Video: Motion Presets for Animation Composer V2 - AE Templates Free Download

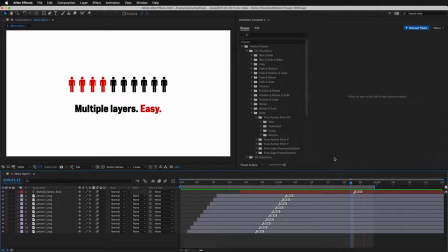4:09 This example shows how easy it is to animate multiple layers. Let's recreate it.
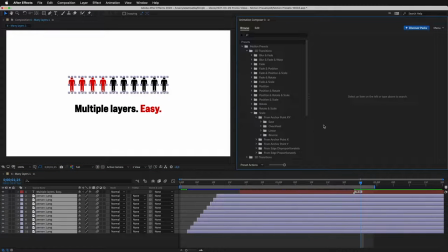4:14 I'll select the layers, remove the presets, and align the layers. Let's add the scaling preset. I can add it to all the layers at once.
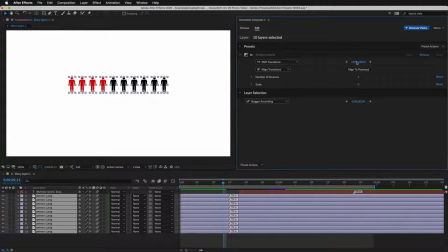4:29 I can shift the transition to the right. And I can also stagger them. I can stagger by one frame by clicking on the arrows, or by dragging the number.
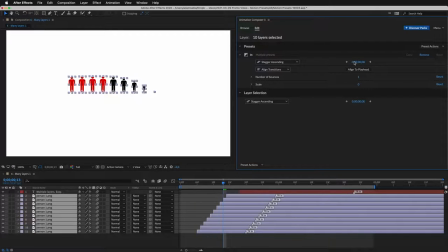I can also align the transitions with one click.
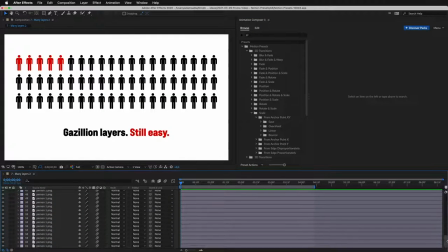5:00 Even if you have really a lot of layers, it's still easy. Let's animate this.
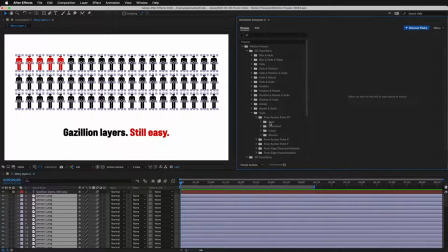5:05 I'll select all layers and add in transition.
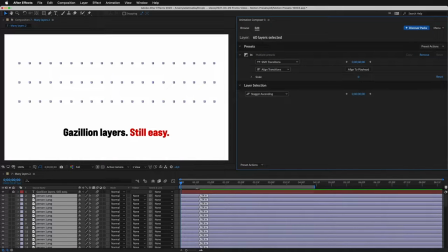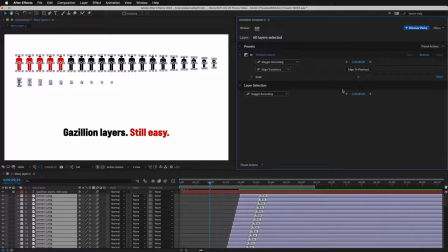5:17 Then I select stagger and stagger the layers by one frame. Now, if we preview this, it feels like it's too long.
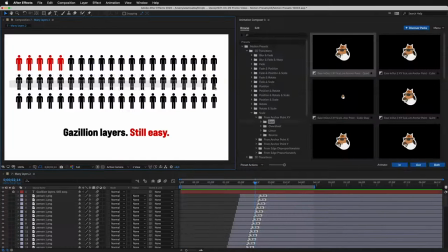5:25 So I select the second row and shift the transitions by 10 frames to the left.
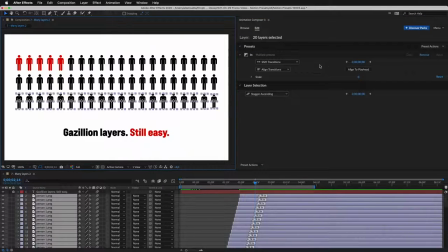5:33 Then I select the second row and shift them by 20 frames to the left. So now it looks like this. Let's change the anchor point so the icons animate from the bottom. I'll select the layers. Open Anchor Point Mover tool.
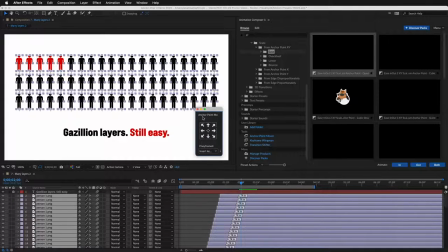5:54 And let's move the anchor points to the bottom. Done. Now it looks like they are growing from their feet. It looks better. Let's now add some out transition. Maybe just a simple fade out.
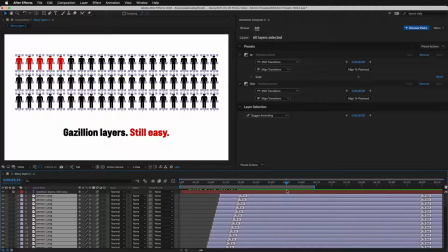6:12 Great. And let's move the out transitions here. I'll just click a line to the playhead.
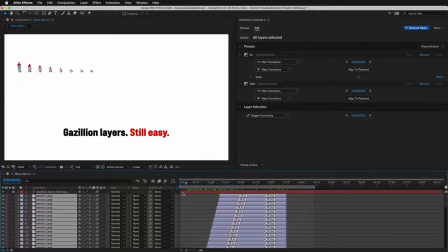6:18 And that's it. That was pretty easy, wasn't it?
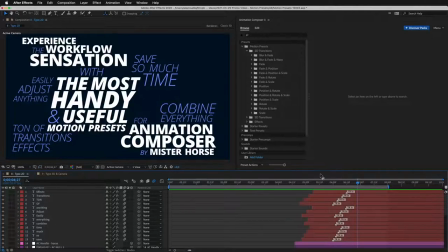6:25 You can also create some great text animations. Here's an example.
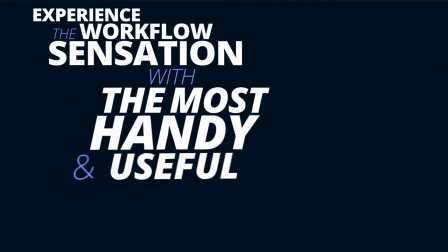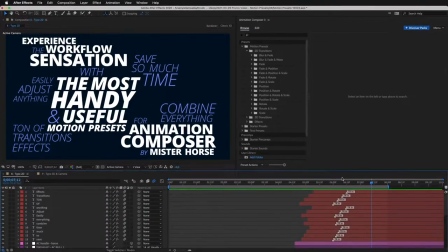6:35 As you look through the layers in the timeline, you can see that everything is animated using the motion presets.
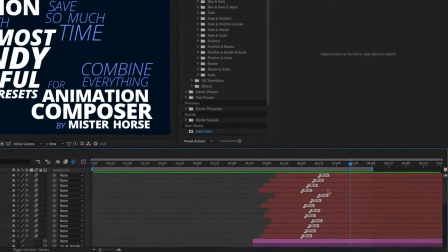6:40 It's the same workflow. Select a layer and apply a preset. Here's the same composition again.
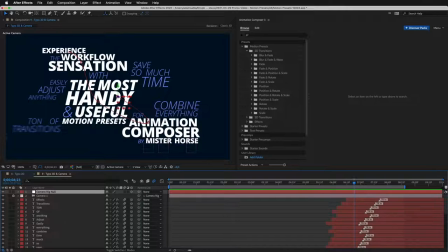6:47 I've just added a camera, animated it using a few keyframes, made all layers 3D with just one click. And this is the result.
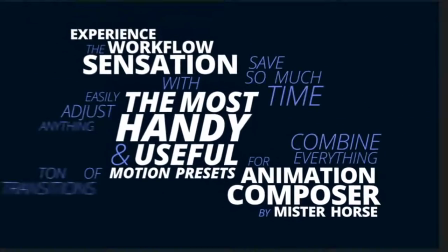6:59 So, as you can see, it can even be used for 3D animation. And there are many 3D motion presets too.
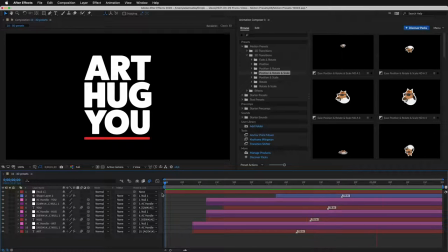7:08 These are especially great for text. And what I love the most, when I'm working on a video, I never know what exactly I need.
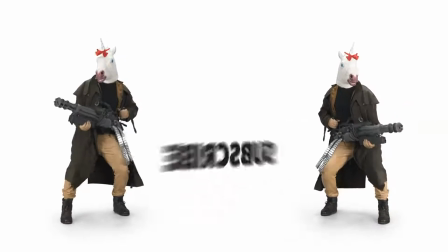7:16 This way, I can very quickly try different things and see what looks best.
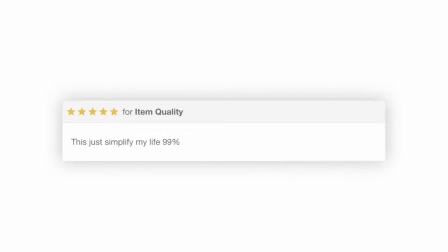7:22 People who purchased it love it. This tool could not be more awesome.
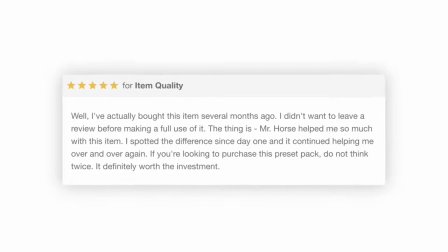7:27 Get it and you won't regret it. Guaranteed.